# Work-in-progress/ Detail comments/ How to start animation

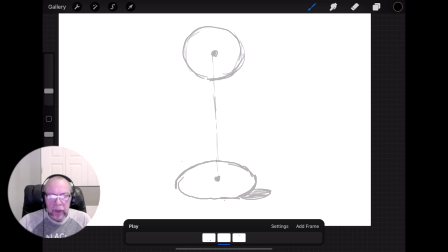4:12 After that, I actually do position for bounce off the ground. Yeah, again,
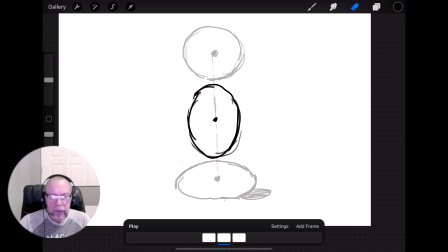4:30 center of the weight supposed to be on a vertical line. You see that, and what I do, always take care of this. It's way easier if you're thinking about this very important point about this
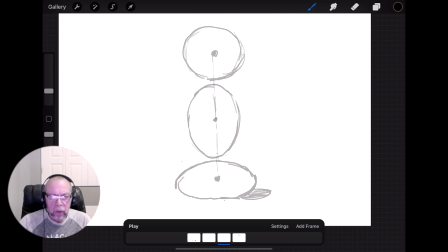4:50 position of center of weight, excuse me, on a straight line. So position next draw, it's I draw this position which is closer
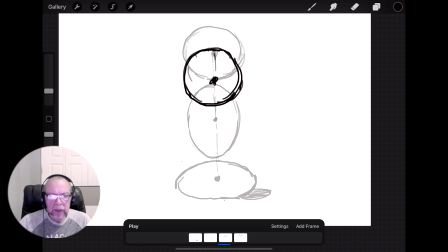5:05 to the top one, kind of slow in position. Yeah. Very important, even you draw rough, but like I said, you try to keep same amount of
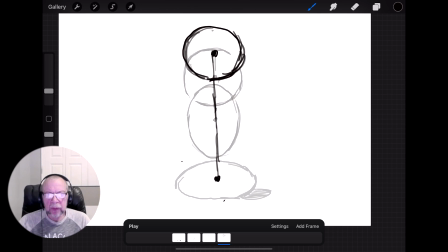5:24 mass all the time. Yep. And one more positions for slow in. Again, scribble, fast draw. Try to feel it.
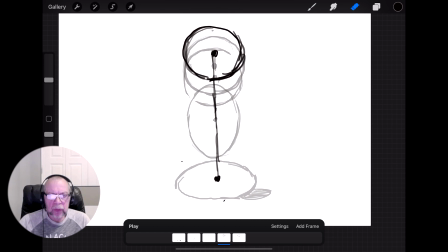5:44 Also, when I draw that, I always thinking about not circle, but about ball shape. That's the ball. It's not a circle. Always think this way.
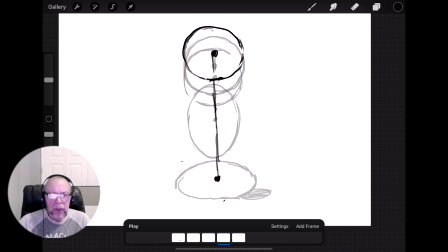5:58 If I think this way, I always produce, character in a shape in 3D feelings. And also, I don't care about lines, like I said in the beginning, because it's impossible to do two things together.
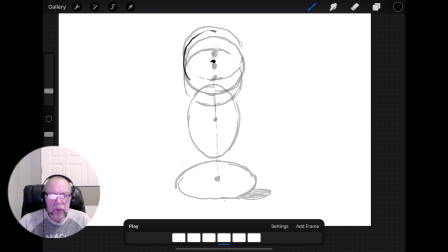6:17 It's not a good idea to draw at the same time to make animation. Very rough, very rough, very quick, but precisely try to feel slow in, slow out.
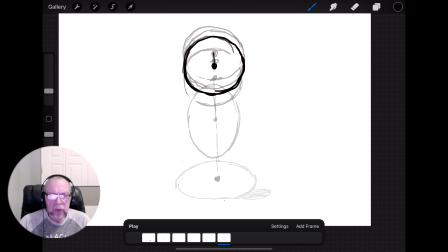6:31 Now I did slow out position, and next one. And always keep, you see, the center of weight on
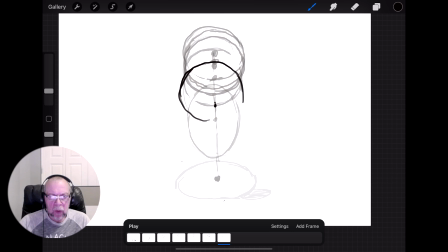6:49 the line just a bit higher. The center of line weight, I'm sorry, center of weight a bit higher. Make it more weight. Yeah, try to feel
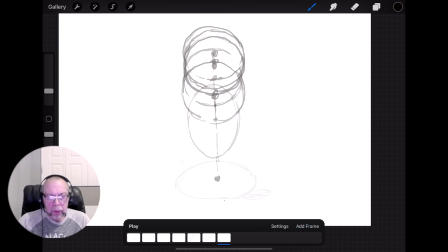7:06 try to feel that important thing, spacing. Now it's the last one. It's contact drawing when the ball contact the ground.
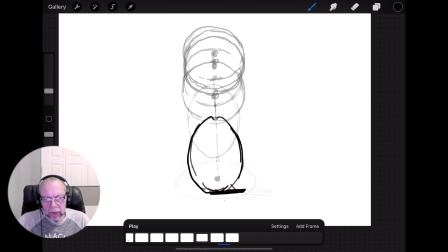7:26 Always I always draw kind of shadow to feel really what's happened. And you see that, check that animation. Looks fine.
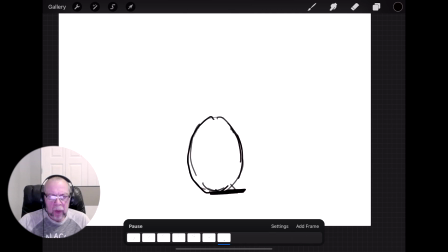7:39 It works. And even the sun too.
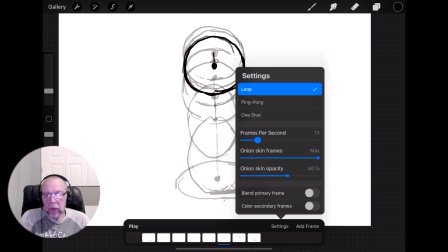7:46 So if I'll do this like actually
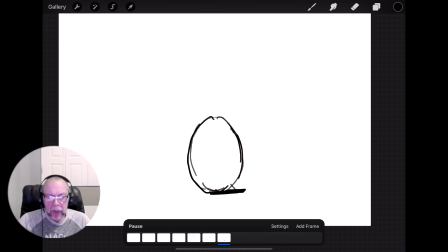7:52 a bit faster, you see, and if I do in betweens, that'll be way smoother. But for that kind of movement to show and to feel how to work with
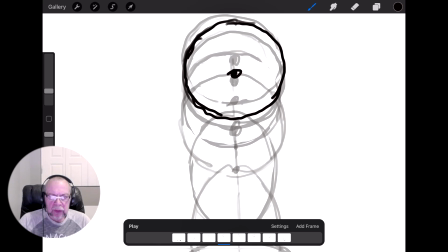8:09 this ball, it's enough. It's enough drawings, enough amount of drawings.
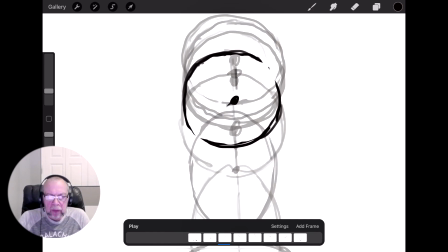8:14 It's enough speed. It's not necessary to do like 24 frames per second.